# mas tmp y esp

The problem is you lose solidity. I'll show you how you can get all the flexibility and vitality that you will ever need without resorting to squishy cartoon effects. However, what animation does need is a change of shape, and one way of getting a change of shape is squashing and stretching. The question is, how much squash and stretch do we use, and when do we use it? It certainly works well for a cartoon.
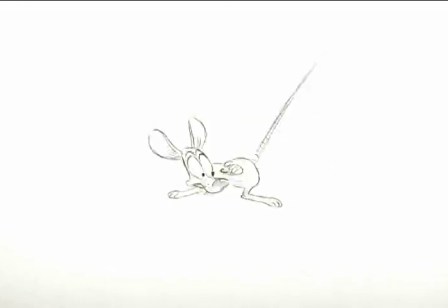And for a bouncing ball. But I found out early on that we can get a very good result without it. I discovered this by just shooting a coin with good spacing. You can get a very good result, a very good bounce, using a rigid coin. Now, using squash and stretch, Ken Harris showed me a very interesting thing to increase change of shape by stretching out the contact position.
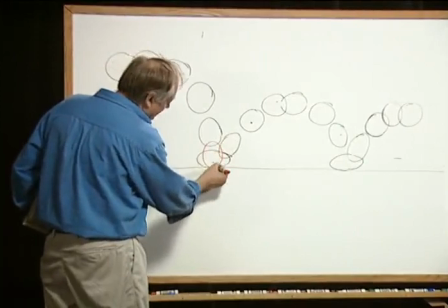Ken Harris said, look, you need to get another drawing in there to get an increased change of shape.
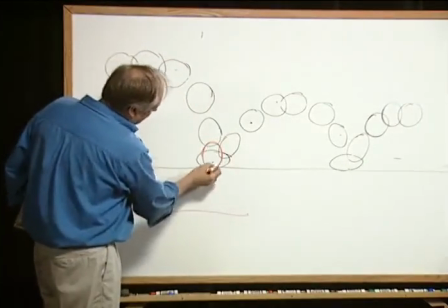Now, a lot of this will have to do with the timing, but try to get this.
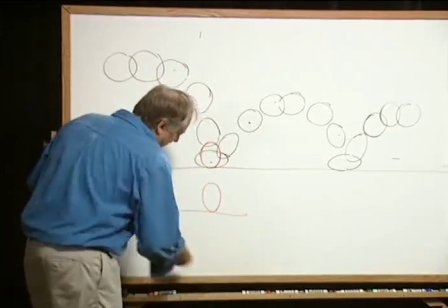You can see what's happening. And then that.
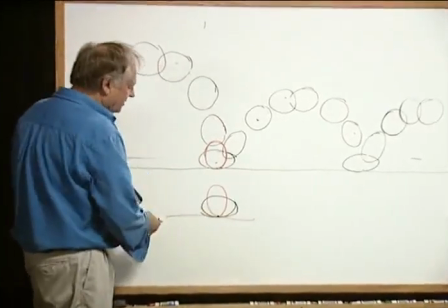Try to get a contact if you're doing a stretchy thing,
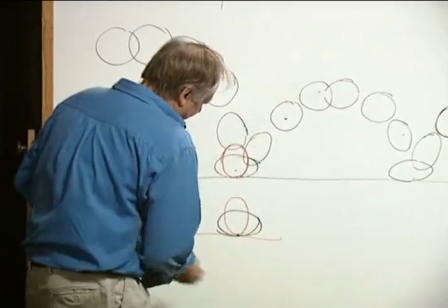and try again when it's coming off to keep a contact as it goes up.
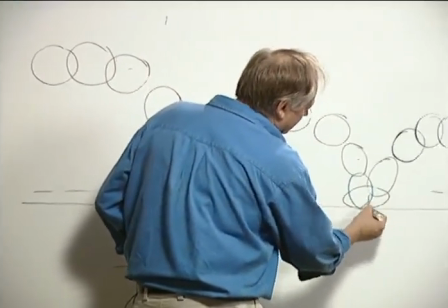Try to get a contact in here and try to keep the contact there.
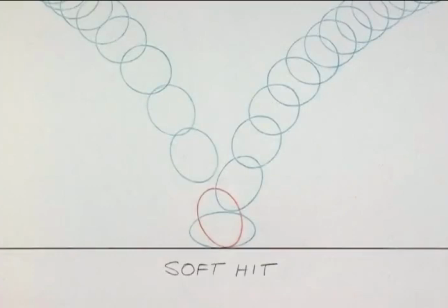This extra contact position gives us more change of shape, but it will be a softer hit. Take it out and you get a harder hit.
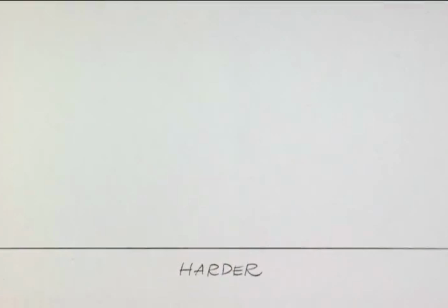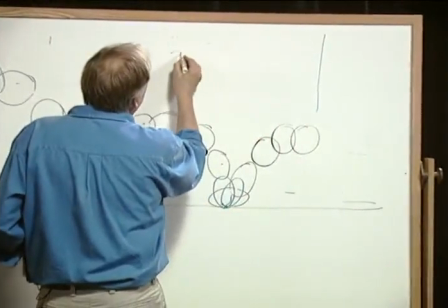So the principle is like if the coyote is flying through the air and he's going to hit that wall
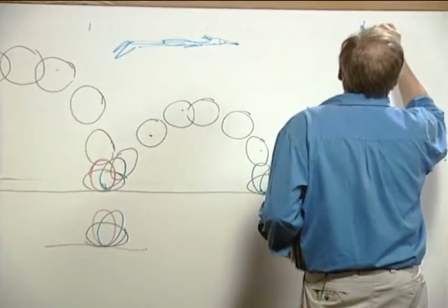and he's going to go splat. That's a desert wall, however he is.
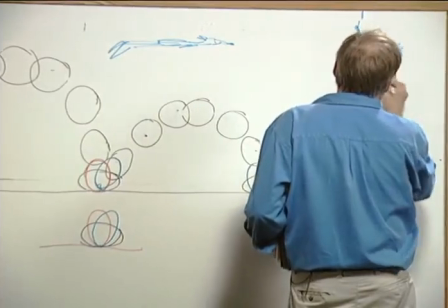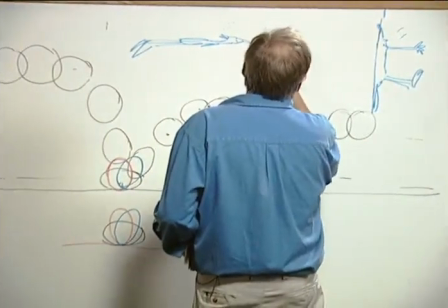He's going to go thwack there. I say there's another drawing here, for sake of argument.
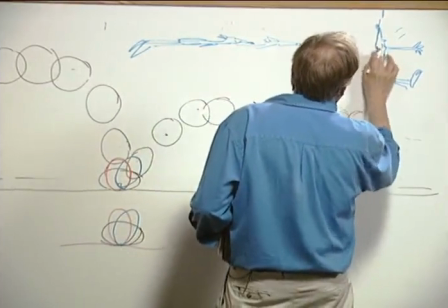Try to get a contact, maybe the nose, it's two. Try to get
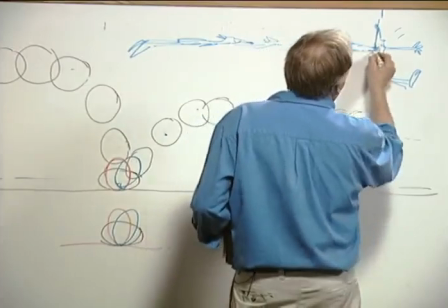that it contacts again before you get the big change of shape.
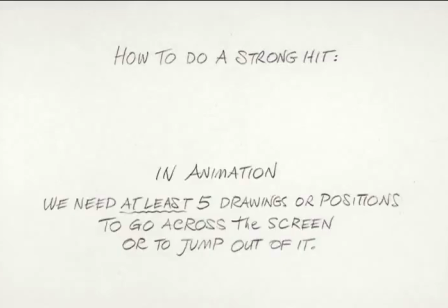In animation, we need at least 5 drawings or positions to go across the screen or to jump out of it.
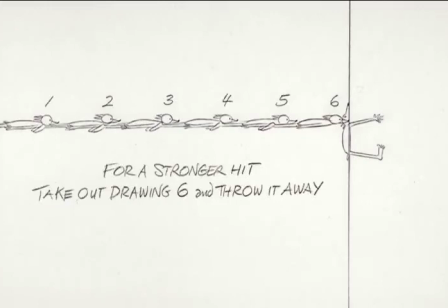For a stronger hit, we'll take out drawing number 6 and throw it away. For an even stronger hit, we'll take out drawing number 5 and throw it away,
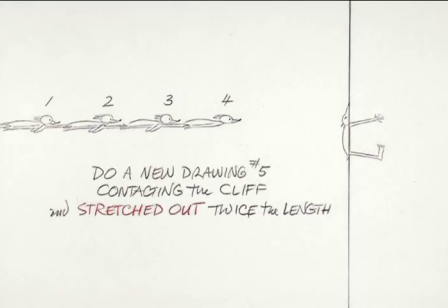and do a new drawing number 5, contacting the cliff and stretched out to twice the length.
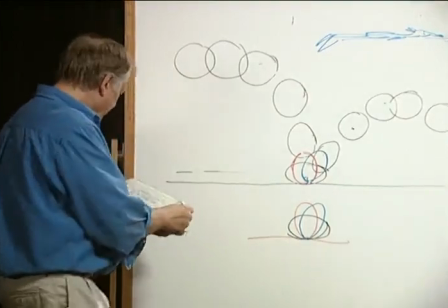And it's the same thing. He's got a frog.
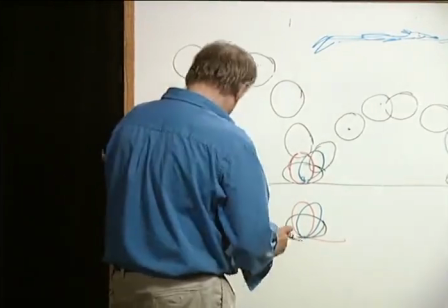Let's turn this into a frog.